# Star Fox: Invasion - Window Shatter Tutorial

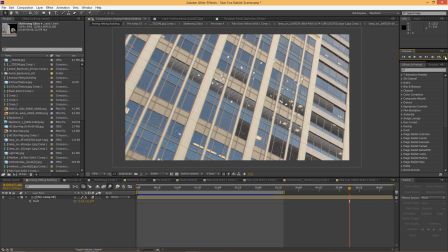(0:00)
Alright guys, we're going to show you how we did one of the shots in our Star Fox video today.
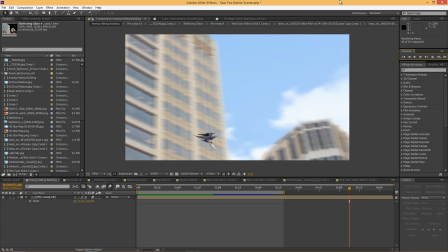(0:05)
It is this one right here, where the R-Wing cruises past a building,
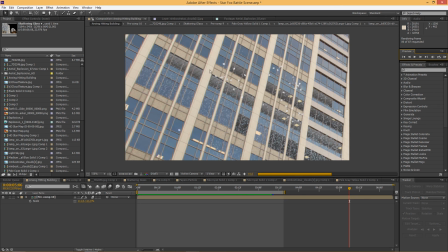(0:10)
sort of does a little sonic boom kind of thing, and just shatters the windows and some papers fly out.
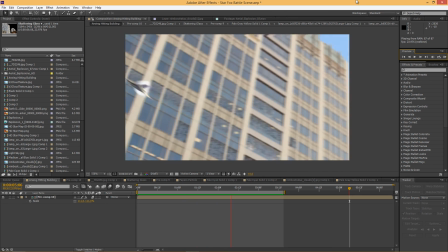(0:15)
If we had more time to work on this effect,
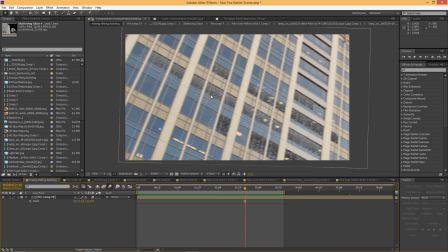(0:18)
what would have sold it a little better would be if we had kind of some people standing in some of these windows that you could see once they were shattered,
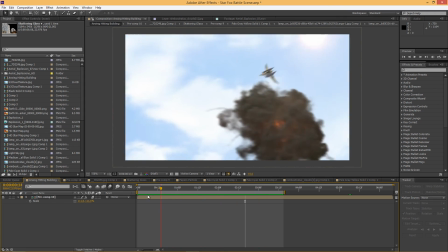(0:25)
kind of reacting to it. That would definitely make it seem more real.
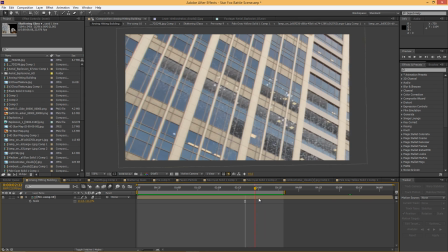(0:29)
It's all about the layers and the kind of the complexity that you can add to a shot.
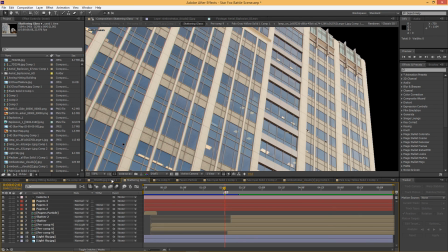(0:35)
So what we did was we filmed this in downtown Salt Lake City.
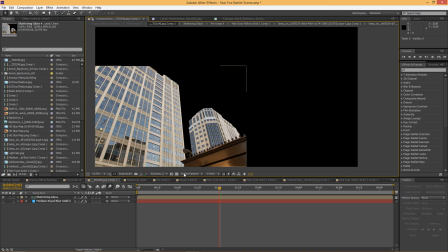(0:41)
We headed down and we just took a few photographs, a few videos, but mostly a lot of photographs of different parts of downtown that were just really cool angles.
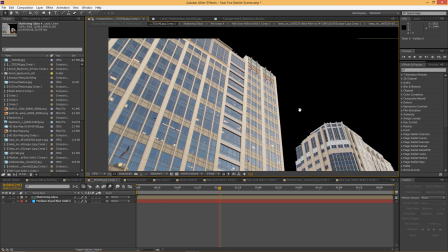(0:50)
And the reason why we did some photographs of this stuff is because we could take advantage of the resolution of our cameras.
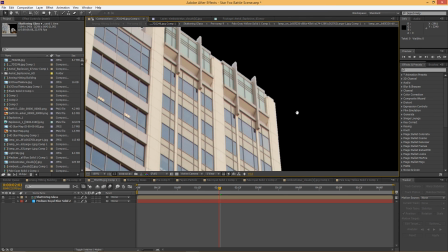(0:58)
And you know, you punch all the way in on some of this stuff, and this is at full resolution, and we're getting really close to these buildings.
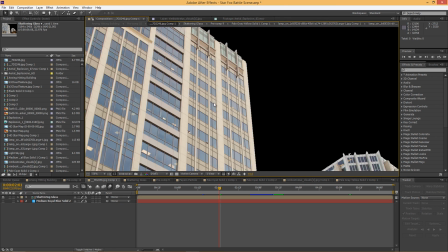(1:06)
So that sort of lets us work,
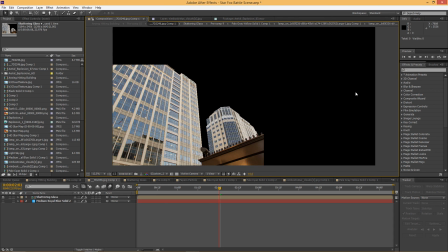(1:09)
you know, since all these camera moves are in post, that allows us to do a little bit more, be a little bit more flexible with that sort of thing.
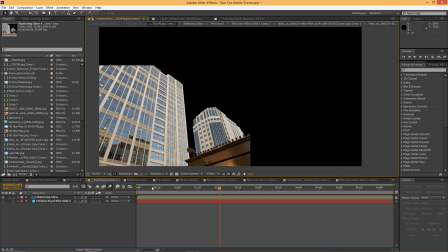(1:16)
Had we just filmed this, we wouldn't have been able to, you know, have the advantage of the resolution.
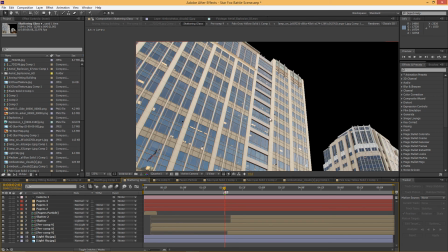(1:23)
So the first thing that we did was we took a photograph, single photograph with a wide angle lens,
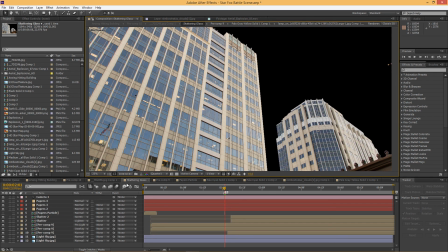(1:30)
and we basically luma keyed it so that we removed the entire sky.
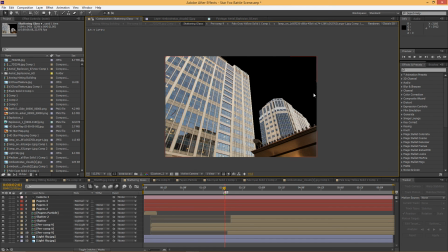(1:36)
And I will say that since there is some lens distortion, especially on wide angle lenses, we took this shot into Lightroom first,
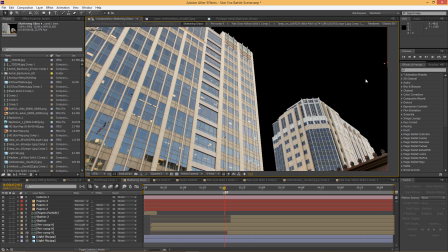(1:43)
and then we added the lens profile correction, so that it took out the warping towards the edges,
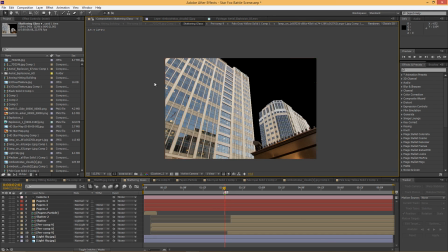(1:51)
so it was more flat.
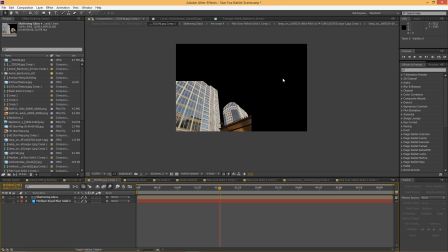(1:52)
So as we panned across with the camera, starting up in this area and coming across these buildings, it felt natural.
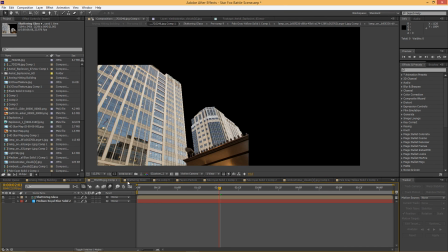(2:00)
It had the distortion of the camera that we created and not of just the still image itself.
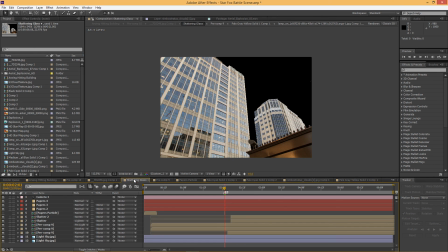(2:08)
So luma keyed out the sky, just really rough.
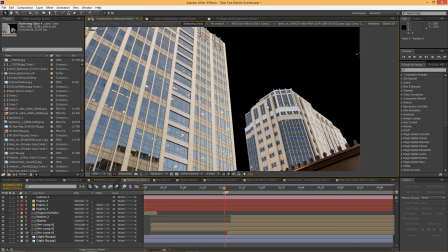(2:12)
I mean, you look at it up close and it's really not that great, but it's just a quick kind of rough approach here.
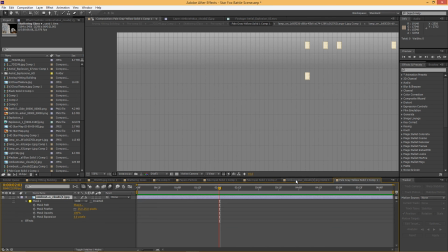(2:19)
You want to save yourself some time on things like that. We threw in the background some clouds.
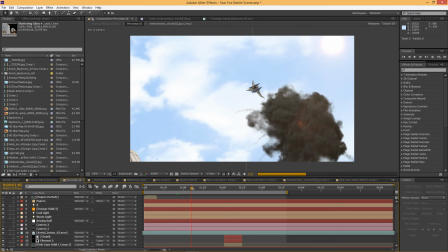(2:27)
Turn off motion blur here. So you see it approach, the R-Wing comes in, and there's sort of the sky that you're looking at.
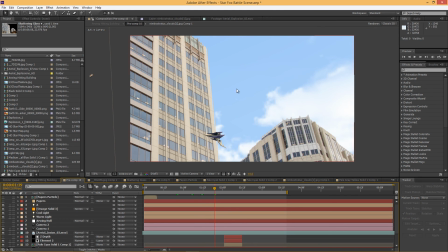(2:35)
And as we come across, I mean, you see how we were able to pan across and again take advantage of that resolution.
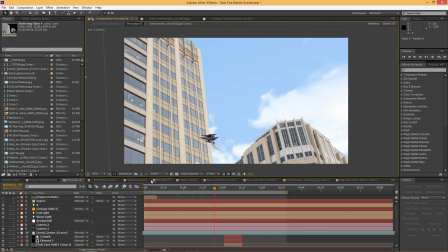(2:40)
We were able to punch in on that image a little bit more and just use the area that we wanted. Now the R-Wing comes across,
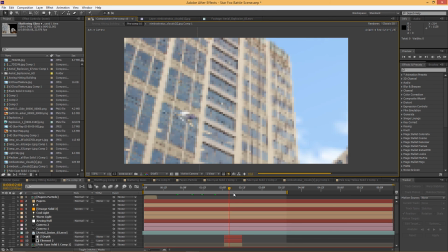(2:48)
and right at this point is where it sort of sonic booms and all these windows shatter.
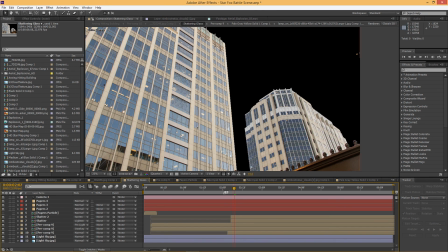(2:54)
Now the windows shattering,
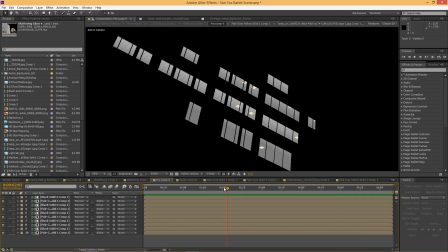(2:56)
essentially what we did was we cut out all of the windows and we replaced them with an interior. So as you can see right here, here's a look at the interior.
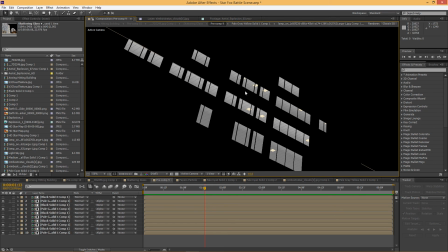(3:12)
We added a ceiling because that was what you would see from this angle, with a few office lights to kind of add a little bit of detail,
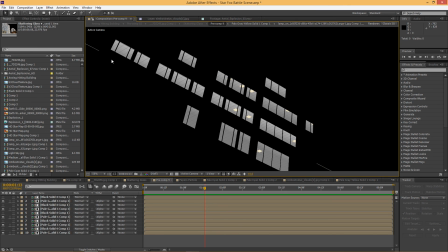(3:17)
because there's not a lot on the ceiling of an office building and it just looked too monotonous with just the tiling lines going on.
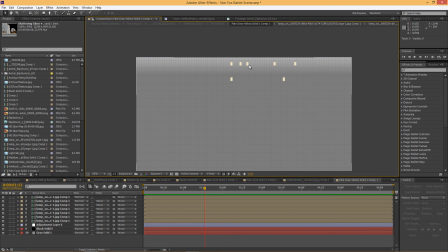(3:23)
What that was essentially this solid that we created, we threw a grid onto.
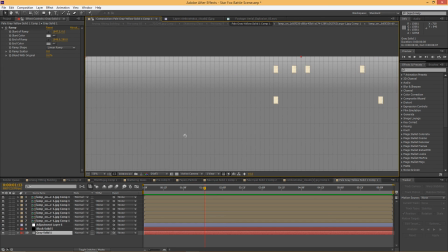(3:29)
And then on this gray solid, we threw a ramp in here,
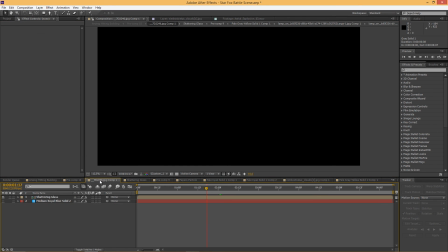(3:34)
and so we had a little bit of a gradient so that it gets darker as it gets more inside of the building,
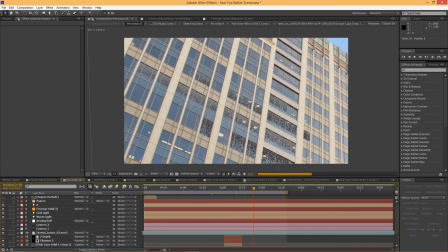(3:42)
which adds just a little bit of depth and a little more believability to it. On top of that, so we had the shattering glass elements,
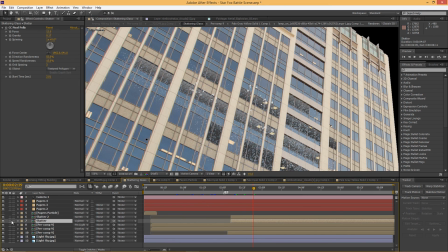(3:50)
which was actually two different layers of CC pixel poly.